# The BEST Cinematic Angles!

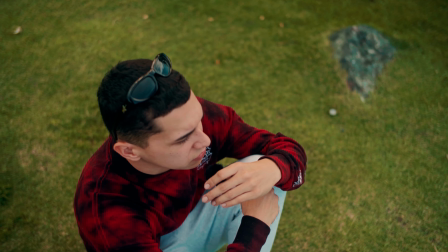I'm gonna show you just the best way to illuminate yourself and to have a more cinematic shot.
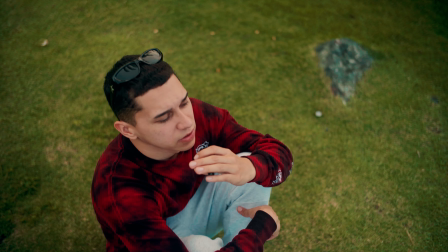By the way, I am using the 35mm 1.2 SLR Cinema Magic lens.
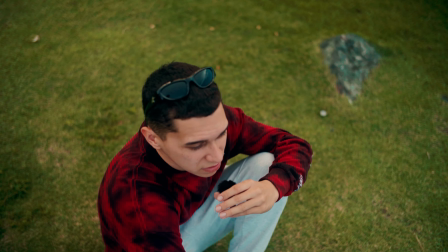You can see how well this lens performs.
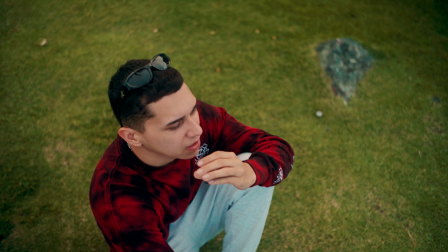I'm not using a cinema camera, I'm just using a A7R II, and you can see how well this lens gives a very cool looking capture.
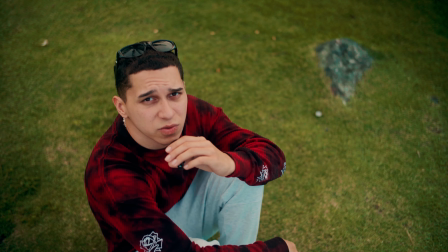We're gonna be using the 21mm once we get to the other location,
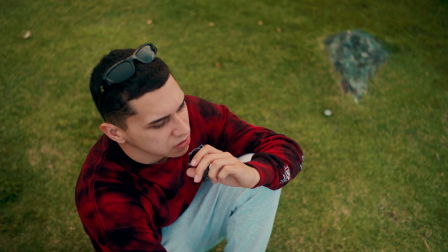but for now I'm just gonna give you some cinematic slow motion shots with this lens, and yeah, hopefully you enjoy.
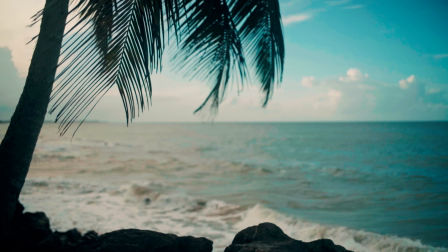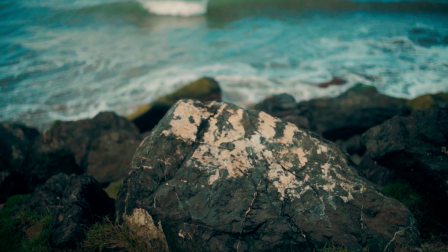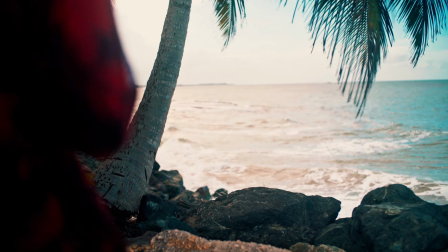Now in this one, we're showing more about the space,
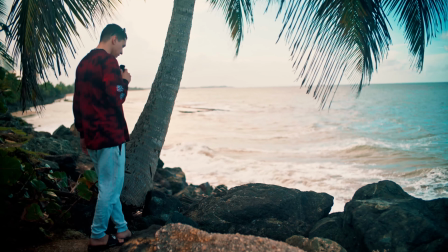so this will be very practical if you're shooting something that it will show more of the space of the scene.
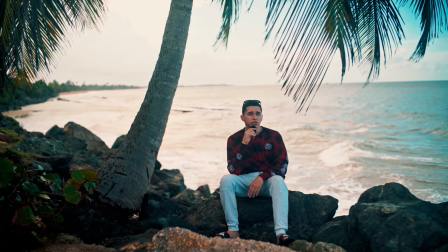For example, if I am in a beach right now and I only show the first 4 shots that I show you,
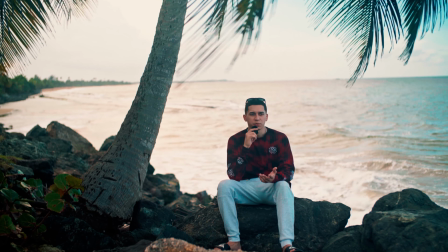the person or the viewer will not appreciate where exactly I am.
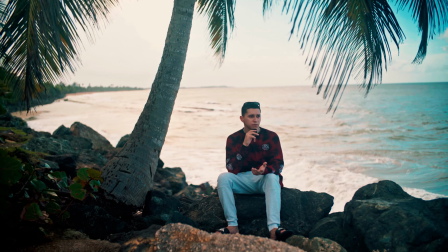So it's very good for every single shot.
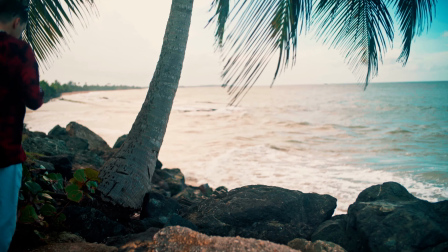Now this shot, it's very useful for showing the environment where you're shooting.
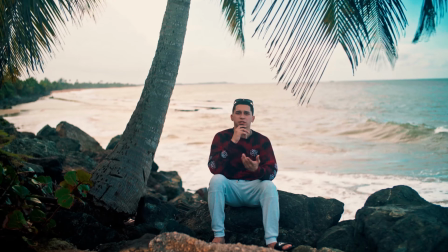For example, right now I'm in the beach, obviously, and if I only show you the 4 shots that I show you in
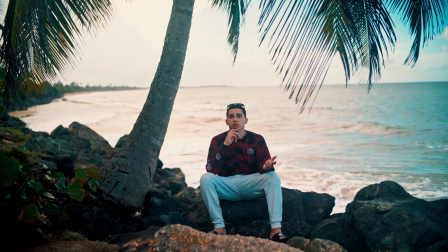the earliest part of the video, then you will be pretty confused in like where the person is.
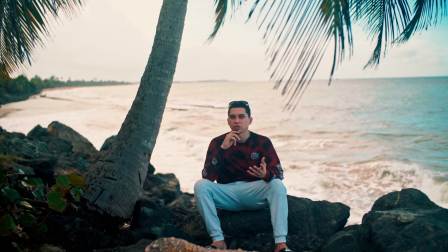Maybe he is in the beach, but where's that beach? Now by now you should identify where I am.
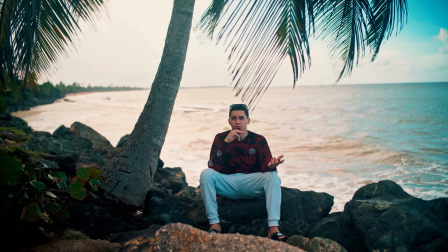I am in the beach, obviously, of course, but there's more space showing on.
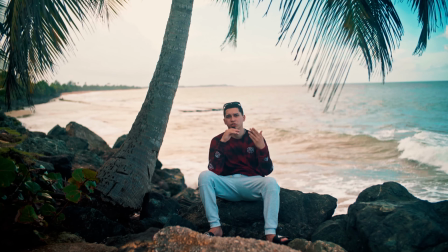Now you can see exactly what beach I am, and also you can appreciate more of the scene of where I'm shooting.
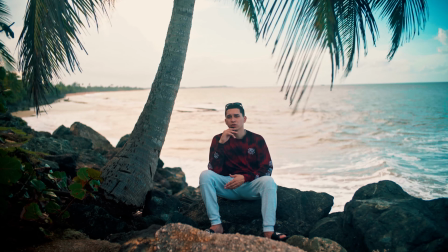This works very good for pretty much every single scene.
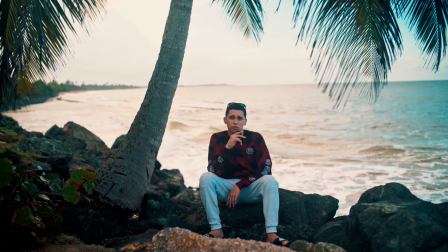If you pay close attention to pretty much every single movie, you should see that 99% of the shots,
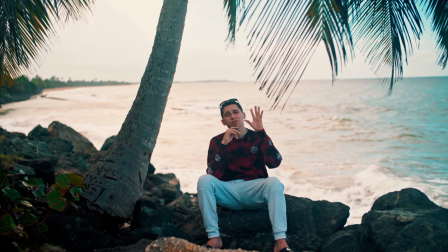when they're transitioning from one place to another, they first show the outside of the place and then they jump to the inside of the place.
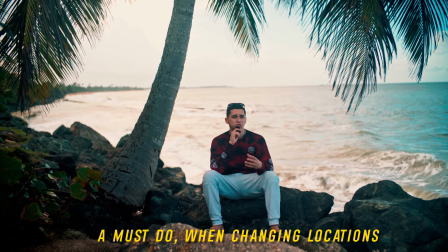So every time you're changing location,
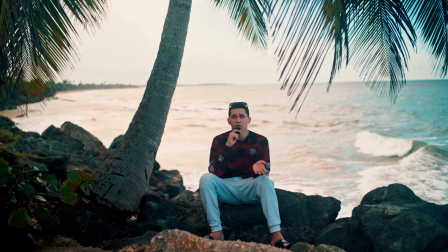you should always show the outside of the place and then jump into the studio or the inside or the scene that you have pre-calculated for the shot.
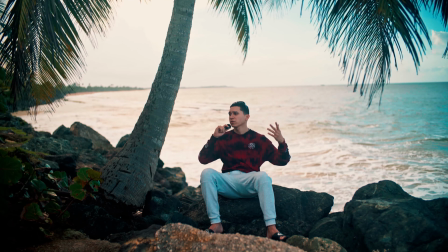Yeah, that's pretty much it. Show the background, guys. It's very important.
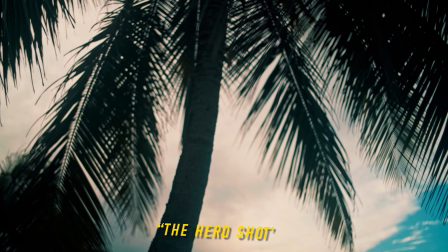Now, I call this the superhero shot because it's a upper down below scene shot that you do,
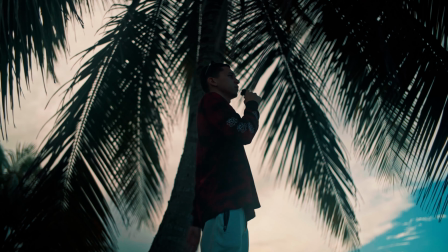and it gives that heroic kind of look of you. Obviously, you can use this for a lot of different scenes,
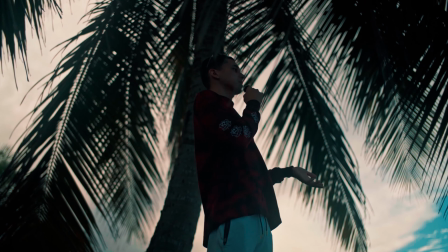specifically if you want to give more character to the subject in the way that the subject will look empowered, will look bigger.
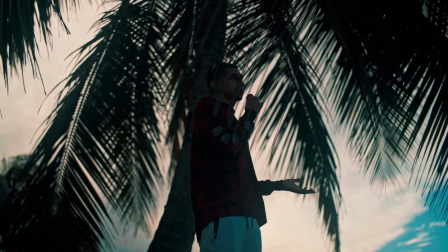If it's a midget and you put it like this, the subject obviously is going to look a lot taller.
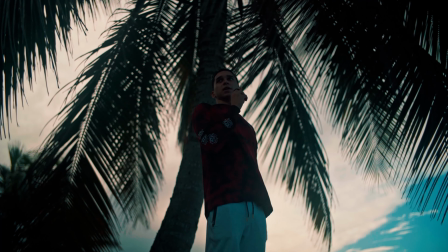So it's more like an empowering kind of shot, and it's also like if you're trying to introduce something,
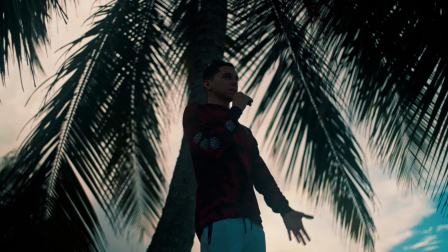maybe a baby, something that is small, you put it like this, it will give a funny perspective depending on how you use it.
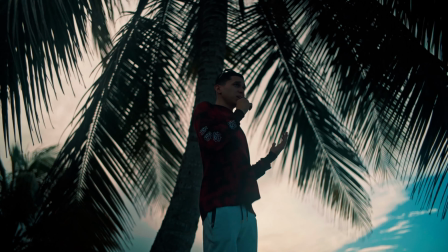Or if you're doing a scary cinematic shot and you want to place let's say for example the nun,
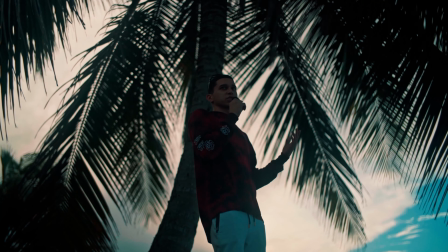you want to place the nun introducing to some sort of church, and where the nun first appears for the first time,
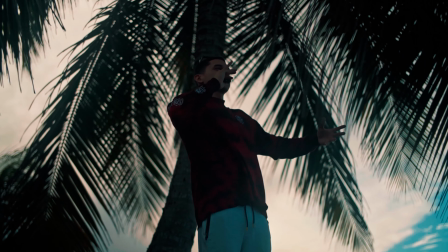then this is the shot you want because it will look bigger, it will look like something that it's going to kill you or some sort of like that.
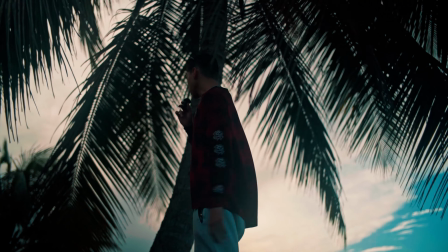Guys, for me it's so difficult to talk.
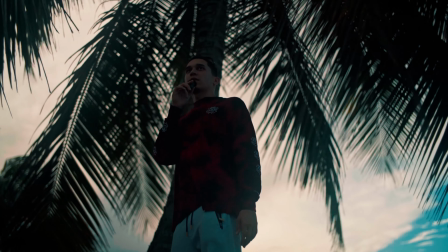There's people looking at me, and there's like at least 4 people looking at me like this guy is crazy, and you know I'm a noob at this still. Yeah guys, by doing just these very simple steps, you can achieve a very good looking cinematic look just by literally just frame. Don't force it too much, guys. If you see that your location scout is just not great for cinematic stuff, just look for another place. Try to have all the resources needed in order to achieve that look that you're going for.